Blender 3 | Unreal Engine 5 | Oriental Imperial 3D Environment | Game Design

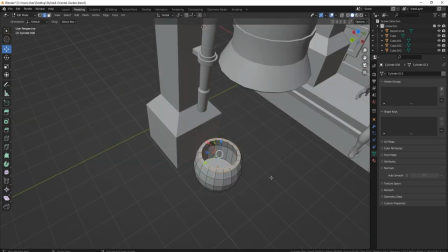1574s
some extra touch to the bell and to this part of the scene we gotta add some additional decorations some additional props and figuring just
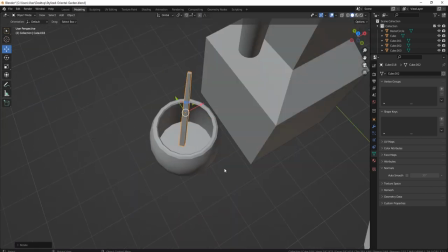1582s
playing around with the shapes figuring out what it would look nice with and then deciding that it would look nice with some incense and just having them kind of
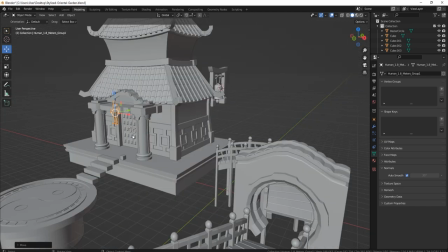1590s
be slightly lit up just to again break up the overall edge for that frame and just make sure that the
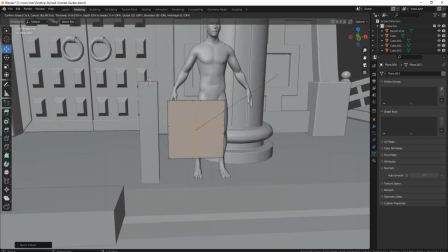1599s
amount of detail that we're having is being more consistent because we're not going to have a lot of decoration on that end for the bell kind of has to look a little bit
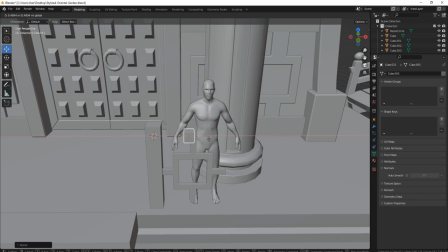1606s
more isolated and should tell a little bit more of a story to us that area as in the back side of that structure we just have a
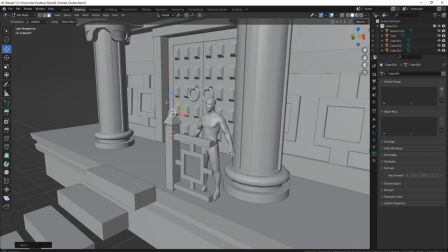1614s
bit of a different flow to the overall design but yeah going back to the structure to the main building of our asset we of course have
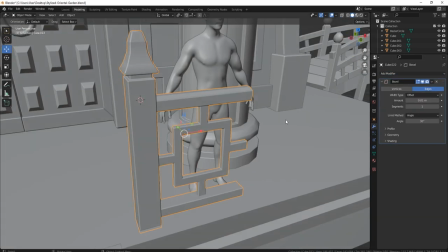1622s
to make sure we break apart that square looking foundation and i think the nicest way would be just to make use out of some fences
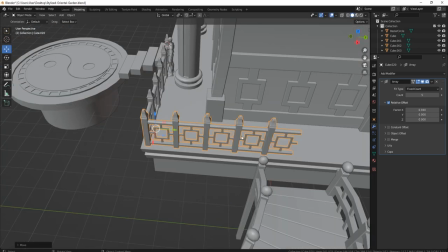1629s
and getting the same kind of a pattern that we have for the sides of the walls kind of a square to help us put a nice frame for
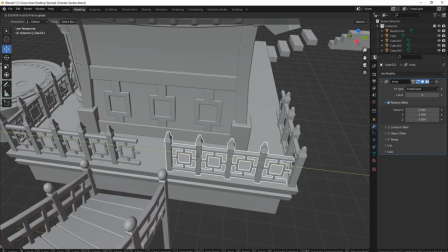1636s
the sides as well as just helping us to get some nice shadows by the end of it since these things are going to be hitting the sides of
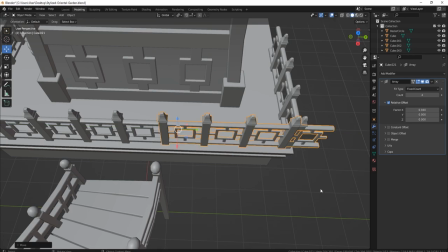1644s
our building and in the end they're just going to give us some really nice results but yeah the getting the back side was quite easy
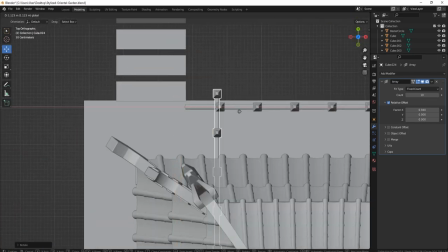1652s
but we have to make sure we're connecting it properly to the side as well or where the stairs are going to be connected so by stretching
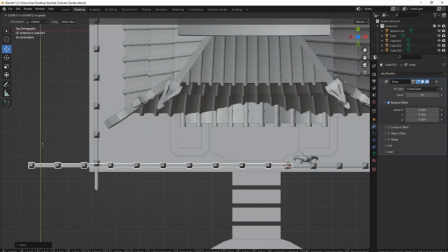1659s
out the entire mesh just a little bit is just enough to make sure that we're connecting it in the right kind of way and the frame itself
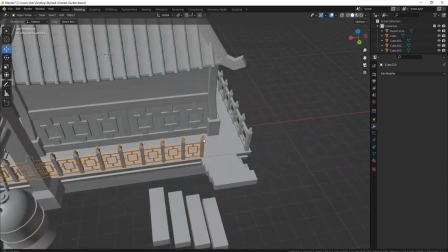1667s
would end in where we want it to be of course we gotta make sure we not overdo that because otherwise if we have one side to be like
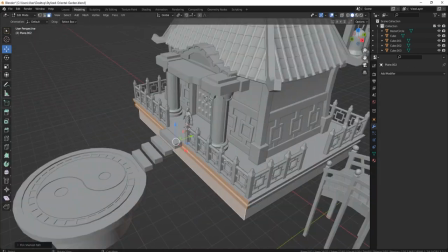1675s
really wide and another side to be totally squished up it wouldn't look quite right so when using scaling mode in that kind of way we
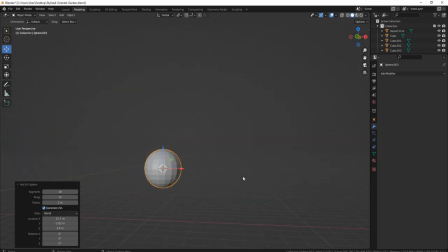1682s
gotta make sure that we have just the right amount of control but we don't overdo it using it so yeah going back we gotta
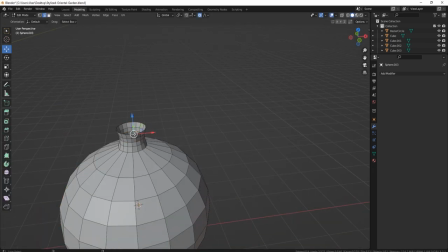1690s
make sure we have the overall kind of structure set up properly so by moving some meshes around just a little bit before continuing on with the project and just
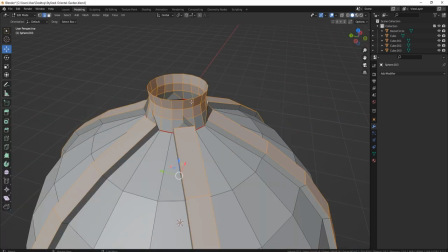1698s
making sure that the flow for the mesh for the overall design of our environment is set up properly and once we're happy with it we can continue on working
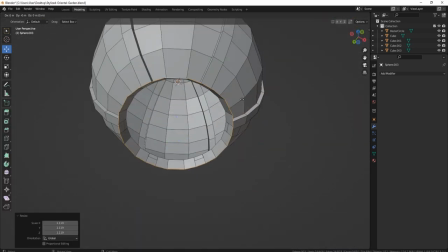1706s
on some additional details for the structure so this time since we're pretty much done with the overall main design of our environment we've got
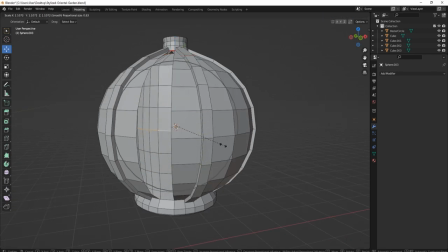1714s
to make sure we think of how our scene is going to be lit up and so one of the ways for how we can do it is we can make
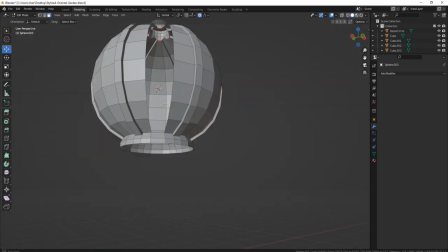1721s
use out of lanterns and just kind of have some additional detail within our scene using them and not only it helps us get
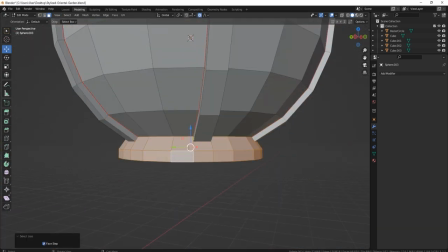1728s
some nice silhouette for the scene it also helps us to kind of light up the overall structure for the building that we're going
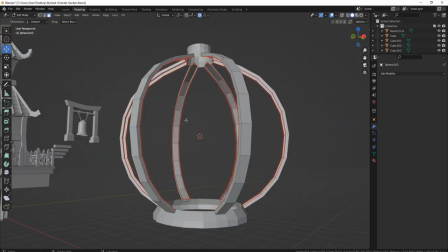1736s
to have in the middle of our environment but of course we gotta make sure that we set up the overall mesh to look just right and we gotta make sure
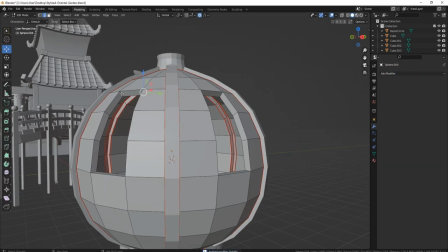1744s
that it doesn't look just like a blob and instead it actually has some nice detail some ornamental detail towards overall look so by having
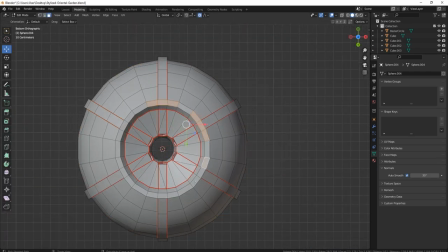1752s
some holes in and getting some of the detail that way we make sure we allow the light to pass through and not only that it just helps to break
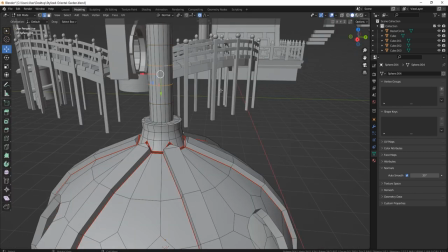1760s
apart the overall edge flow for our mesh so of course we're going to make sure we keep it in the right kind of pattern we kind of support it with
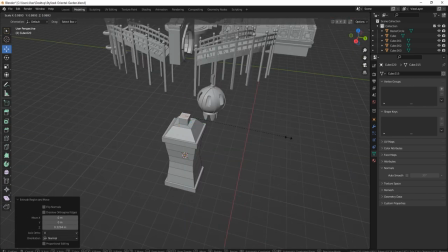1768s
the edges as well and yeah once we got some nice lanterns the overall design looked quite nice but that wouldn't be enough to
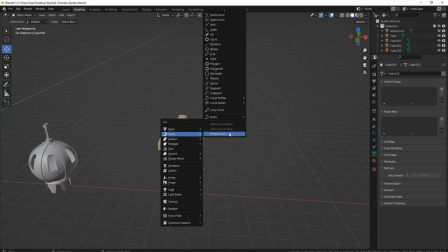1776s
light up our entire environment and it wouldn't look just right if we simply reuse the lanterns throughout our entire scene so what we need to do
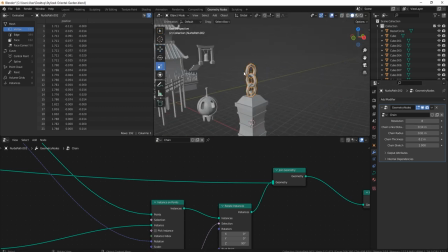1784s
what we gotta make sure we end up doing is we gotta make sure we create more variations of light sources so by making use out of a
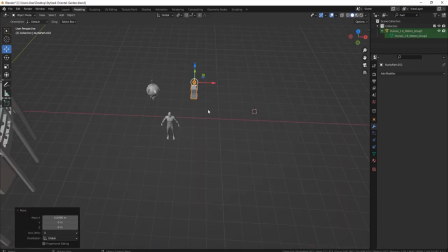1793s
chain node we can make some lanterns with some chains hanging out of it and later on we'll be able to attach those to the poles and get some nice results in the end of course the poles themselves have to look a little bit more stylized so by squishing out the shape in the